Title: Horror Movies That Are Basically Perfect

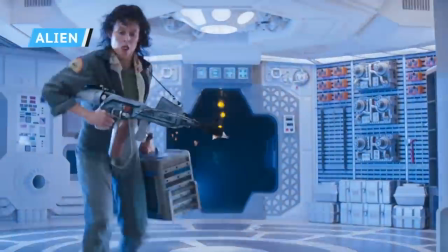244s
Take Ridley Scott's cold directing style and Sigourney Weaver's badassery, and you've got the freakiest sci-fi movie ever made.
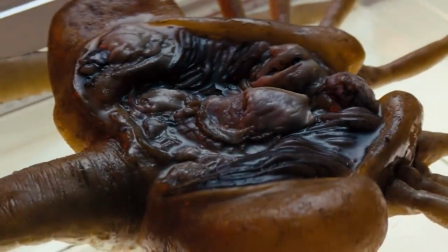251s
Released in 1979, Alien is a truly terrifying experience. Everything you see on screen, you can just about feel on your skin.
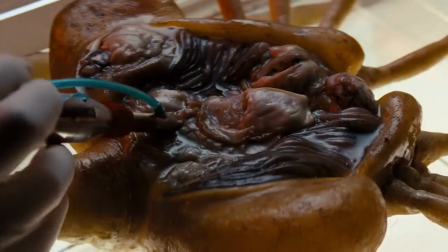259s
No matter how you slice it, this is basically a perfect horror film.
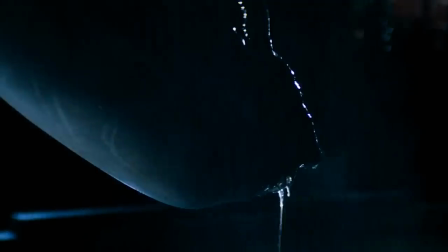263s
Everything in Alien is just so viscous and violent, and the alien design is, well, it's out of this world.
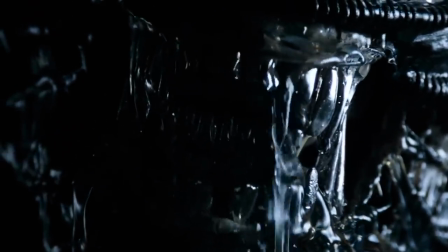269s
The xenomorph feels like something that could exist in real life, and the film brilliantly exploits our deep-seated fear of parasites.
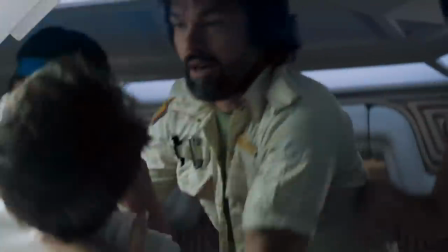276s
The idea of a creature crawling around your innards is truly disgusting, so when the alien pops out of Kane's chest, it's still one of the most visceral horror scenes ever filmed.
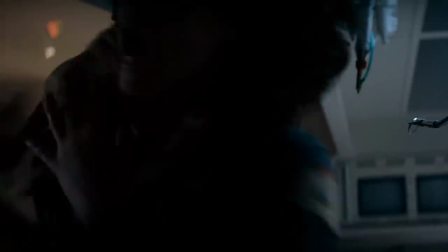285s
But aside from all this monster talk, let's not forget about Weaver as Ellen Ripley.
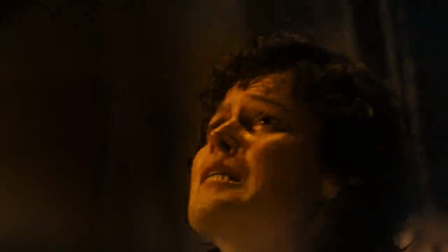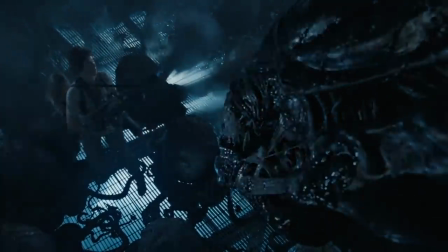296s
While she became an icon in the sequel, Ripley establishes herself as a big-time monster hunter and alien.
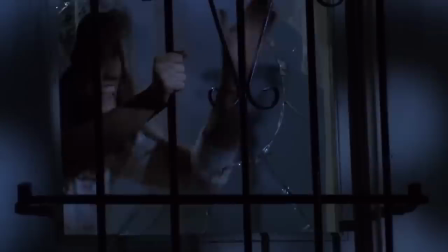302s
Long story short, she's a horror hero for the ages. Wes Craven's A Nightmare on Elm Street is a masterpiece of surrealist horror.
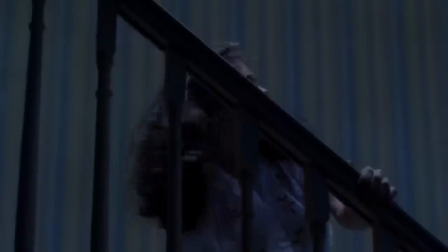310s
It's about a supernatural killer who gets you in your sleep, and as the film goes on,
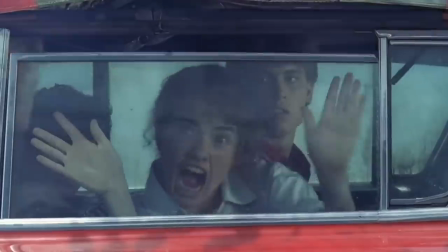315s
Craven blends the dream world with reality, leaving you to wonder where waking life ends and the nightmare begins.
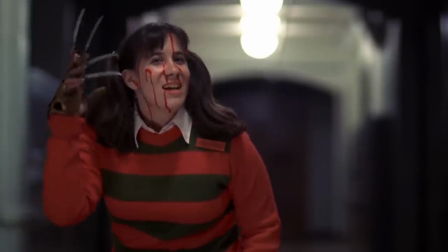320s No running in the hallway.
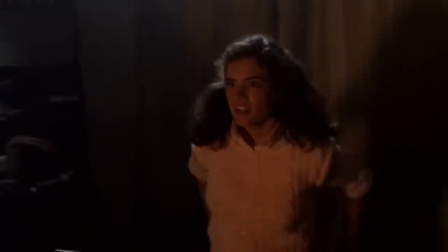323s
With his ratty sweater and demonic glove, Freddy Krueger is one of the most frightening monsters to ever haunt the silver screen.
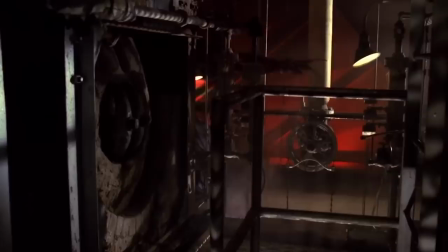330s
And that's because when you fall asleep, he becomes your god. Just like an actual dream, there are no rules in Freddy's world.
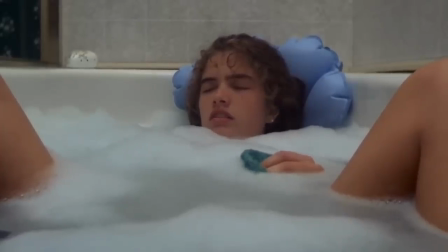337s
And when the dreams start bleeding into the real world, that's scary surrealism at its finest.
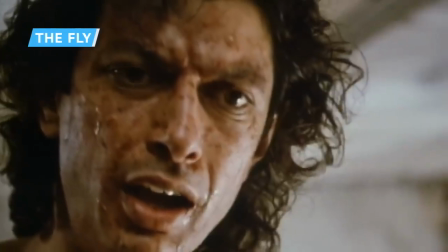343s
Everyone's scared of getting sick. Nobody wants to look in the mirror and see something they don't recognize staring back.
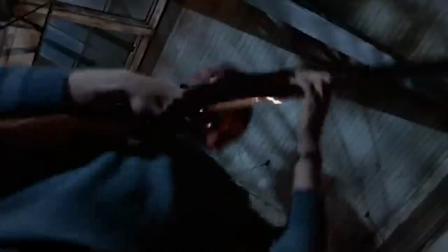348s
That's why the fly packs such a punch.
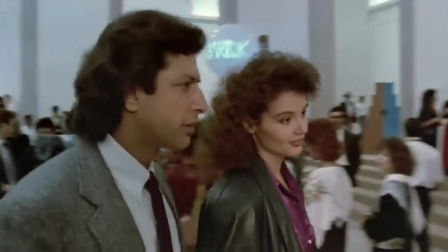351s
Directed by David Cronenberg, this 1986 remake finds Jeff Goldblum playing eccentric scientist Seth Brundle, a man who's morphing into a hideous insect.
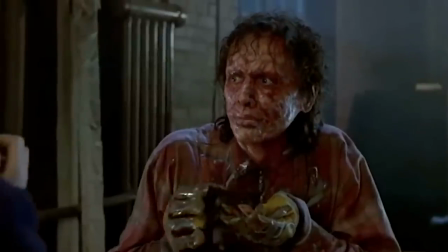360s
Throughout the course of the film, body parts fall off Brundle's body. He twitches, shakes, and vomits all over his food.
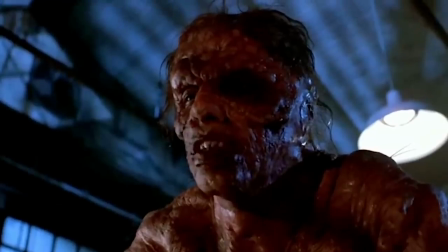367s
His humanity is rotting away and the insect is taking over.
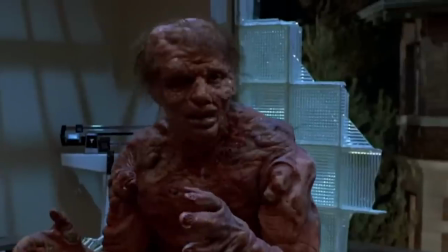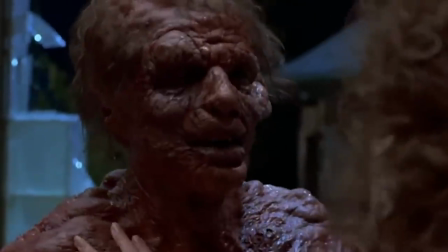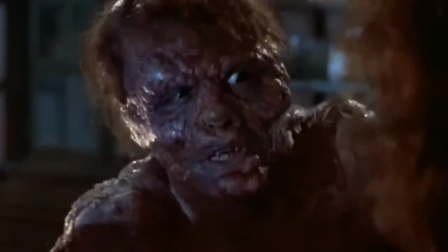381s
Cronenberg has said the movie is an allegory for AIDS, but the metaphor also works with everything from drug addiction to aging.
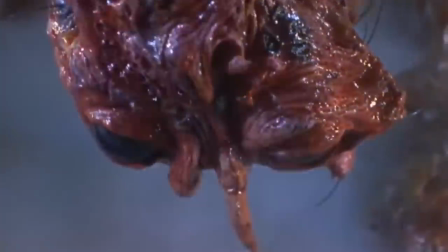387s
The human body can't last forever. That's why The Fly is sure to linger in your mind for many years to come.
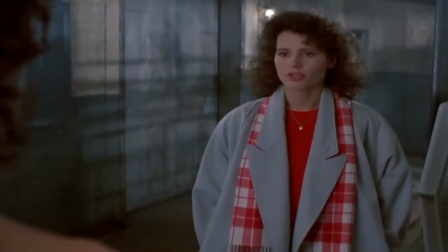393s
As a wise woman once said, "...be afraid.
Be very afraid."
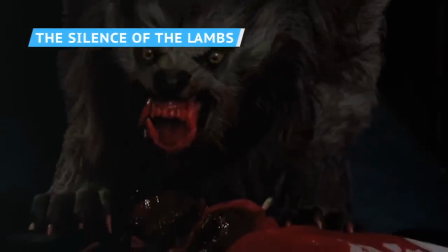398s
There aren't any vampires or werewolves in The Silence of the Lambs. Instead, this Oscar-winning thriller is about real-life monsters.
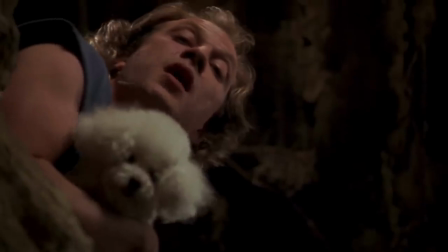405s
Hannibal Lecter and Buffalo Bill are terrifying because they could actually exist.
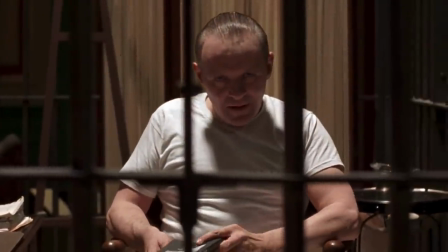409s
When Lecter stares straight into the camera, you're looking into the eyes of a genuine demon, a monster you might actually meet on the street.
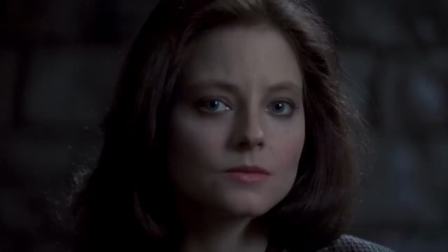416s What is your worst memory of childhood? Death of my father.
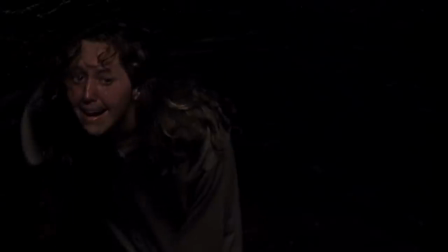422s
Jonathan Demme's movie is steeped in Gothic horror. Hannibal's dank cell and Buffalo Bill's dungeon look like layers you'd find in an Edgar Allan Poe story.
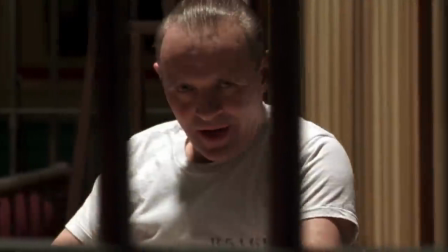429s
The acting matches the lurid style, with Anthony Hopkins giving an electrifying performance as the world's most charming psychopath.
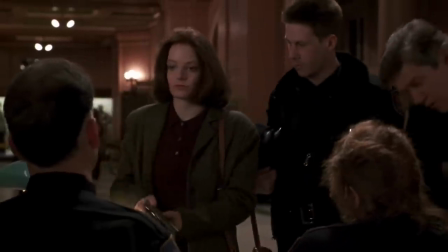436s
Jodie Foster provides the perfect counterbalance as Clarice Starling. The character is gritty and ambitious, inexperienced, but strong.
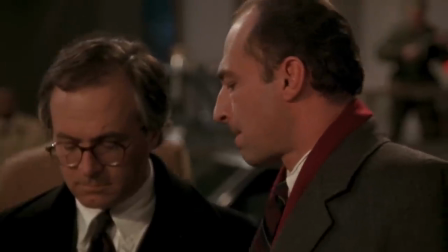443s
Of course, murderous cannibals will always be pretty scary, but the real horror is the film's depiction of a woman living in a male-dominated world.
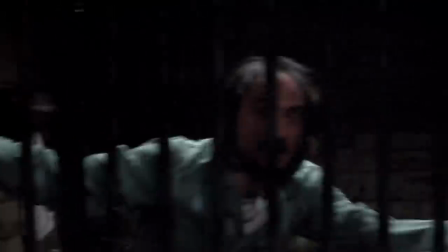451s
Demme uses his unique camera work and incredible composition to show Starling surrounded by intimidating dudes,
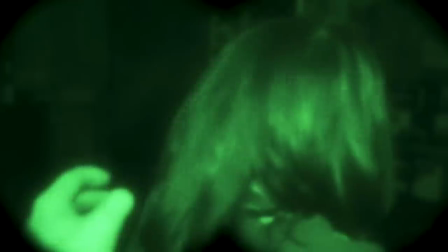457s
from squaring off with a roomful of cops to her nightmare showdown with Buffalo Bill.
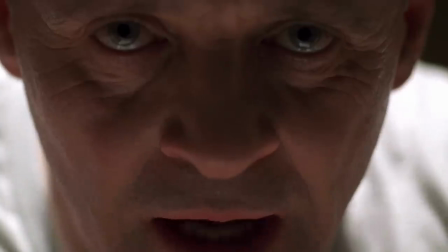462s
But she never backs down, and her deathly dance with Hannibal makes for one of the most twisted relationships ever seen on the big screen.
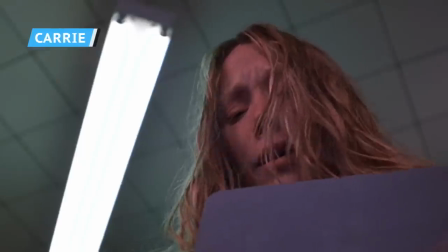469s
Plenty of horror movies provide blood and guts, but few horror movies actually move you.
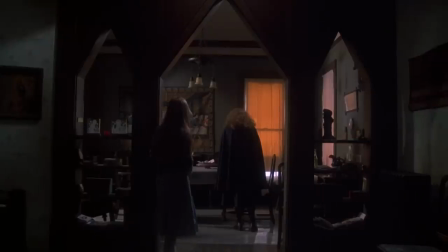474s
When it comes to tragedy, there's no horror film quite as unsettling as Brian De Palma's Carrie.
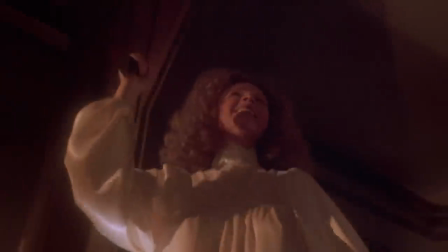479s
Underneath all the pig blood and psychic powers, Carrie is ultimately a story about a lonely soul, an outsider who's bullied so badly she finally breaks.
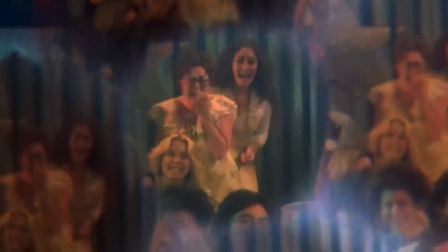488s You're all sorry, Cassie. You're all sorry, Cassie.
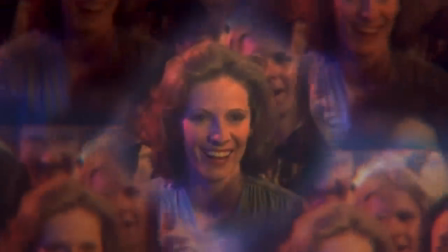493s Trust me, Carrie.